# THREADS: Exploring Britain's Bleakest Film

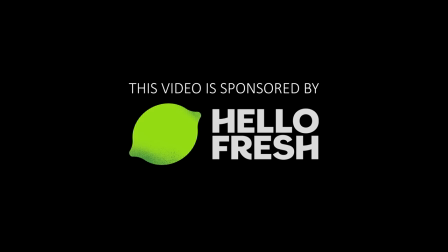[0:00]
This video is sponsored by HelloFresh.
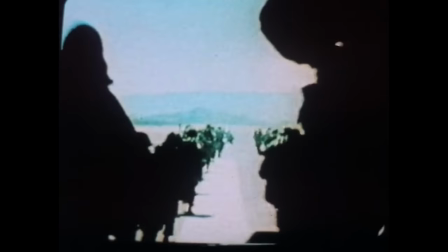[0:05]
Ever since I made a video over four years ago on Harlan Ellison's harrowingly bleak speculative science fiction,
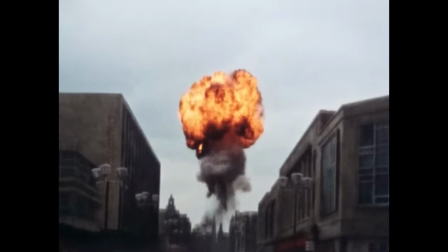[0:13]
I Have No Mouth and I Must Scream, I have never stopped receiving requests to talk about Britain's bleakest film,
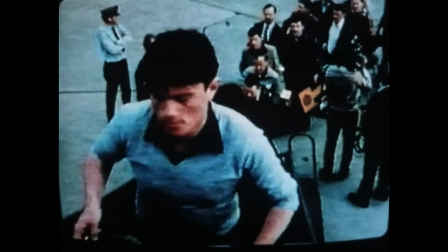[0:22]
Threads. Developed in the 80s as a docudrama based on the very real threat of nuclear warfare during the height of the Cold War,
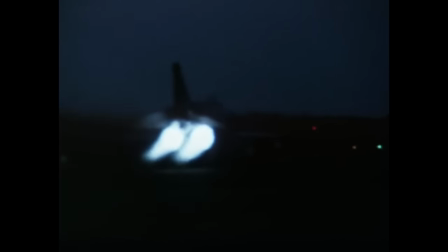[0:29]
where the US and Soviet Union continuously fought over their positions as superpowers,
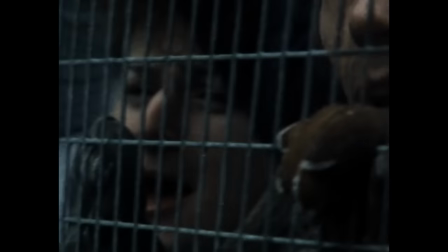[0:35]
Threads is a brutally uncompromising, research-intensive, hypothetical look at the UK's response to what if the bombs finally dropped.
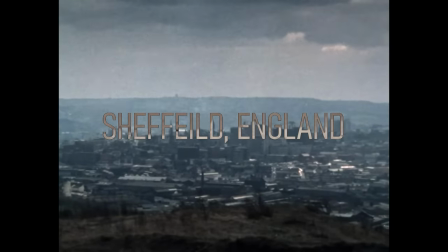[0:44]
Set in the innocuous city of Sheffield, the story takes on a slice-of-life approach,
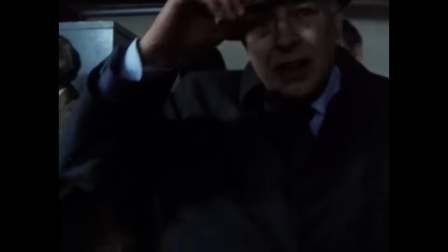[0:49]
switching between the intimate perspectives of the general public and civil servant officials thrust into managing the exacerbating conditions.
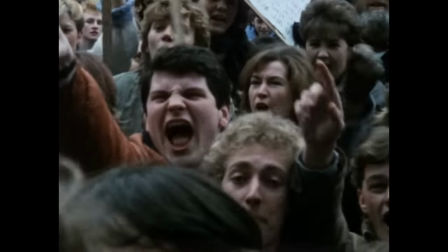[0:57]
The first half establishes a deeply tense and distressing tone similar to George A. Romero's Dawn of the Dead,
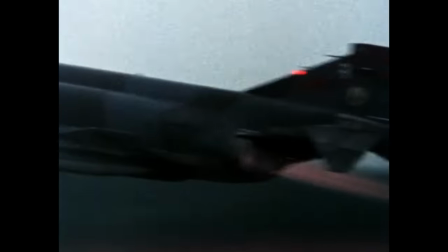[1:04]
where the presence of an impending apocalypse lingers heavily in the background through perpetual news coverage as people simply try to get on with their lives,
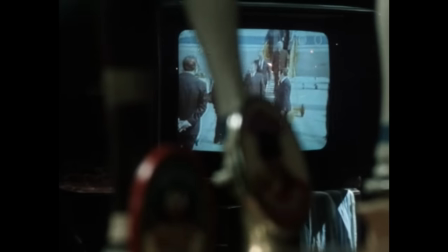[1:13]
blissfully unaware of how much this distant conflict will have an effect on their daily lives.
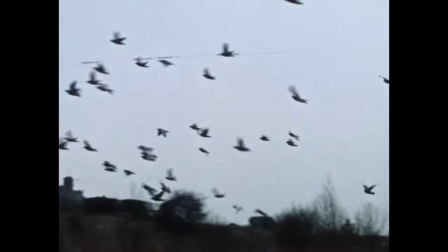[1:18]
Eventually, the reality will catch up with them, as the film opens with a profoundly eerie metaphor by actual science narrator Paul Vaughn,
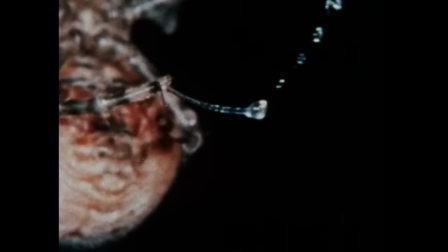[1:26]
who discusses the intricacies of a spider creating its webs.
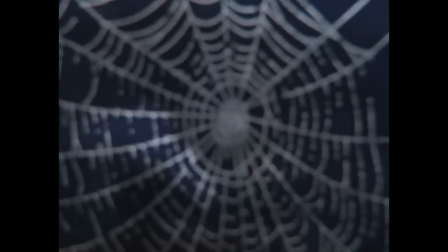[1:30]
The imagery of a spider's threads is that the world is a supremely and inescapably interconnected place.
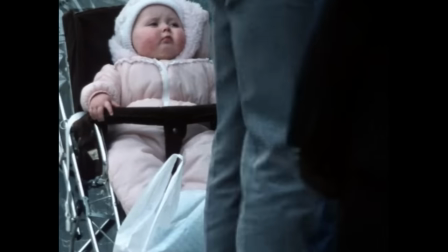[1:37]
Actions and events that might seem so distant and inconsequential to our own personal stresses and struggles can affect us in a magnitude of ways.
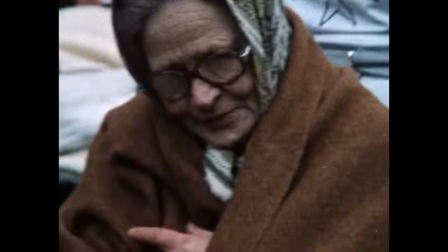[1:46]
In an always timely fashion, we are ultimately all in this together, no thread is truly detached,
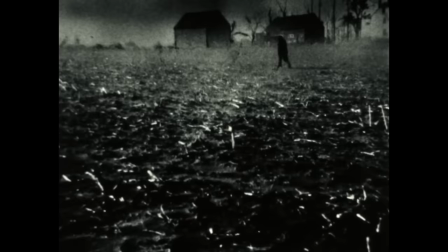[1:52]
and the only sheer essence of hope that exists is that when the world finally does crumble into dust,
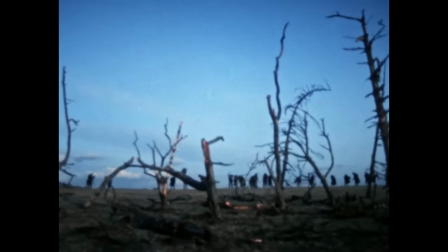[1:58]
it is up to each and every one of us to work together to pick up the pieces and thread the world back together.
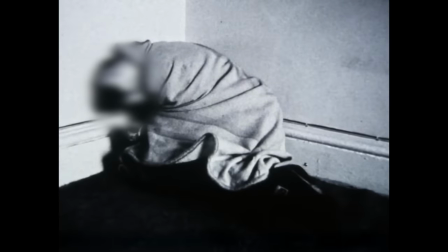[2:05]
However, as we unfortunately know, that's much easier said than done.
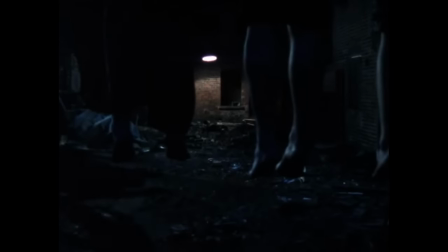[2:11]
Threads is truly one of the bleakest films I've ever experienced.
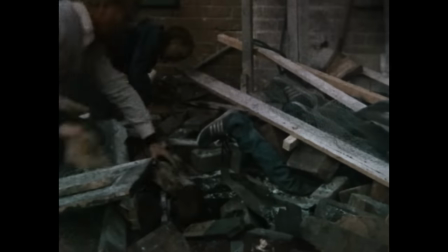[2:16]
It's aggressively matter-of-fact in its delivery, assaulting the viewer with disorientating urgency and unsympathetic statements via text and narration that confront us with only the cold,
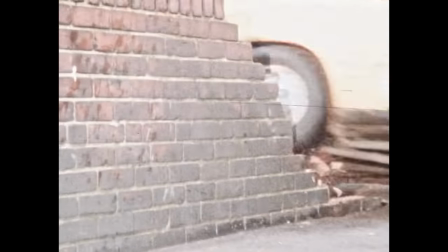[2:27]
hard, unforgiving facts of what is truly happening.
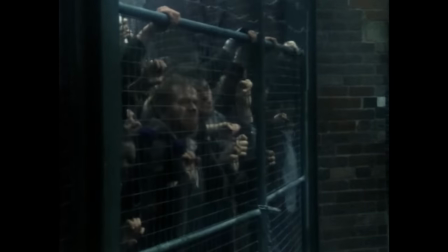[2:31]
This isn't a film about morals or false idealism, it's a suffocating, depressing, and at times infuriating timeline of cause and effect,
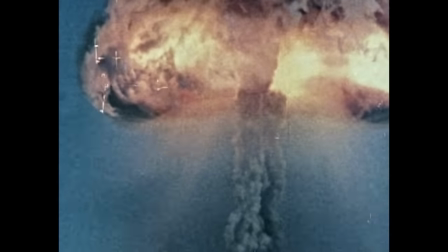[2:40]
where innocent people far away from the conflict end up right in the middle of it.
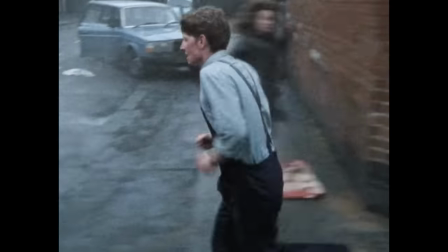[2:46]
We witness every possibility that could tangibly happen simply get worse and worse.
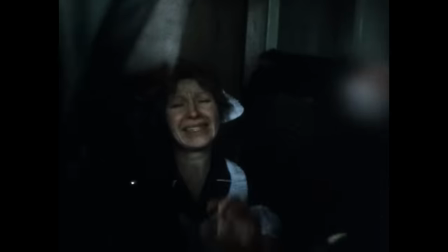[2:51]
Civil unrest and disorder leading to societal breakdown,
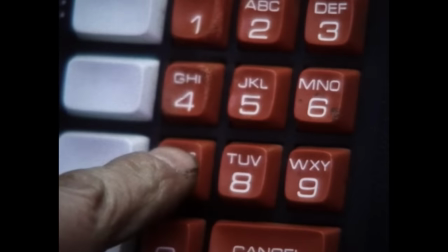[2:55]
panic buying leading to hyperinflation to the point of economic annihilation, nuclear winter causing ecological famine,
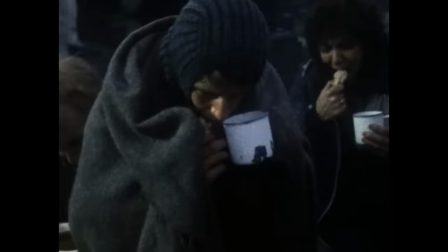[3:01]
and supply shortages forcing inadequate rationing,
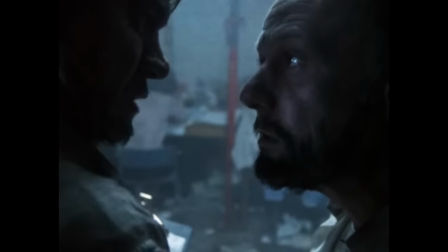[3:05]
to the extent that difficult decisions must be made as to whether food should be shared with those inevitably doomed to die from radiation sickness.
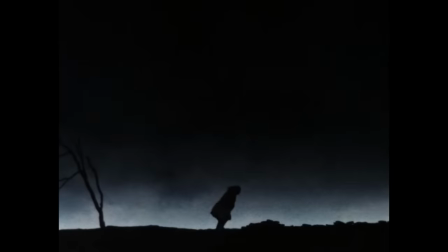[3:13]
Like, this movie thinks of everything to an obsessive degree.
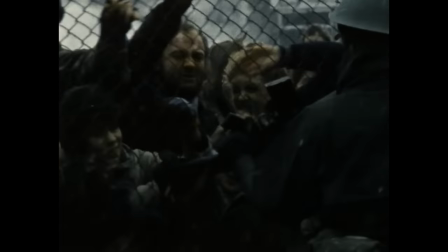[3:17]
In fact, it gets excruciatingly specific that, by the end, efforts to reconstruct society make you question if being dead is better.
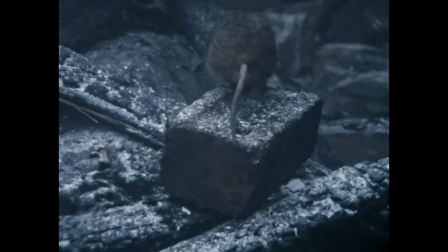[3:26]
Now, we will dive much deeper into this apocalyptic misery shortly,
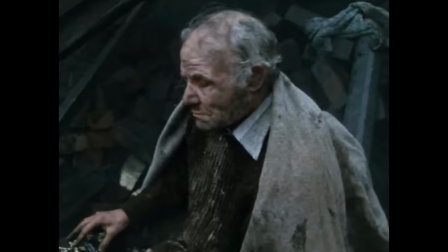[3:30]
but there is some interesting context worth addressing to understand the UK's political climate at the time,
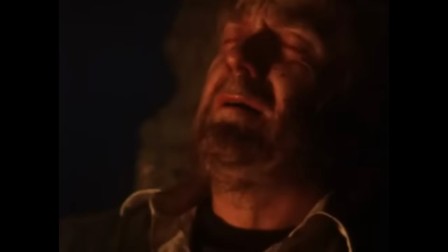[3:36]
which caused such an enigma like threads to be made.
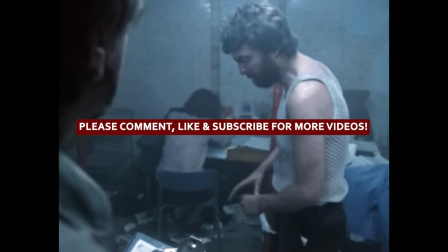[3:40]
As always, as we go along, please leave your cheeky wee comments below, leave a like and subscribe to help out my channel,
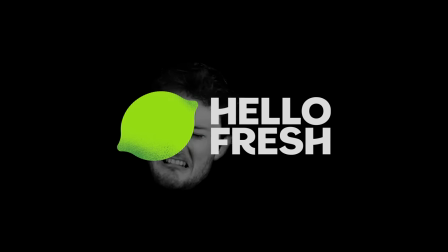[3:46]
and lastly, I want to give a shout out to Hallofresh for gratefully sponsoring such a difficult video,
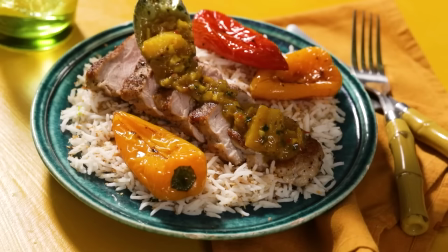[3:52]
let's say. About two years ago, my partner got me into using Hallofresh because it's quick, convenient, and stress-free,
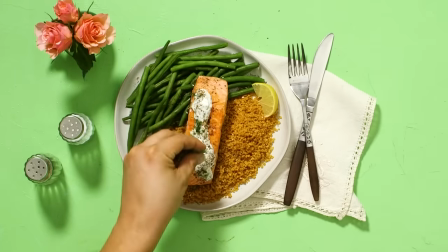[3:59]
all while providing me with great and unique-tasting restaurant-quality meals I can make right from my own kitchen,
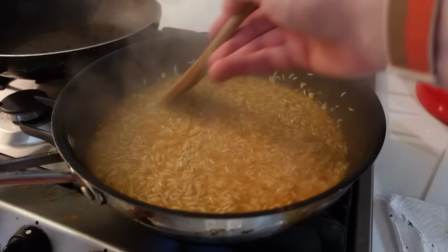[4:05]
and also my parents' kitchen.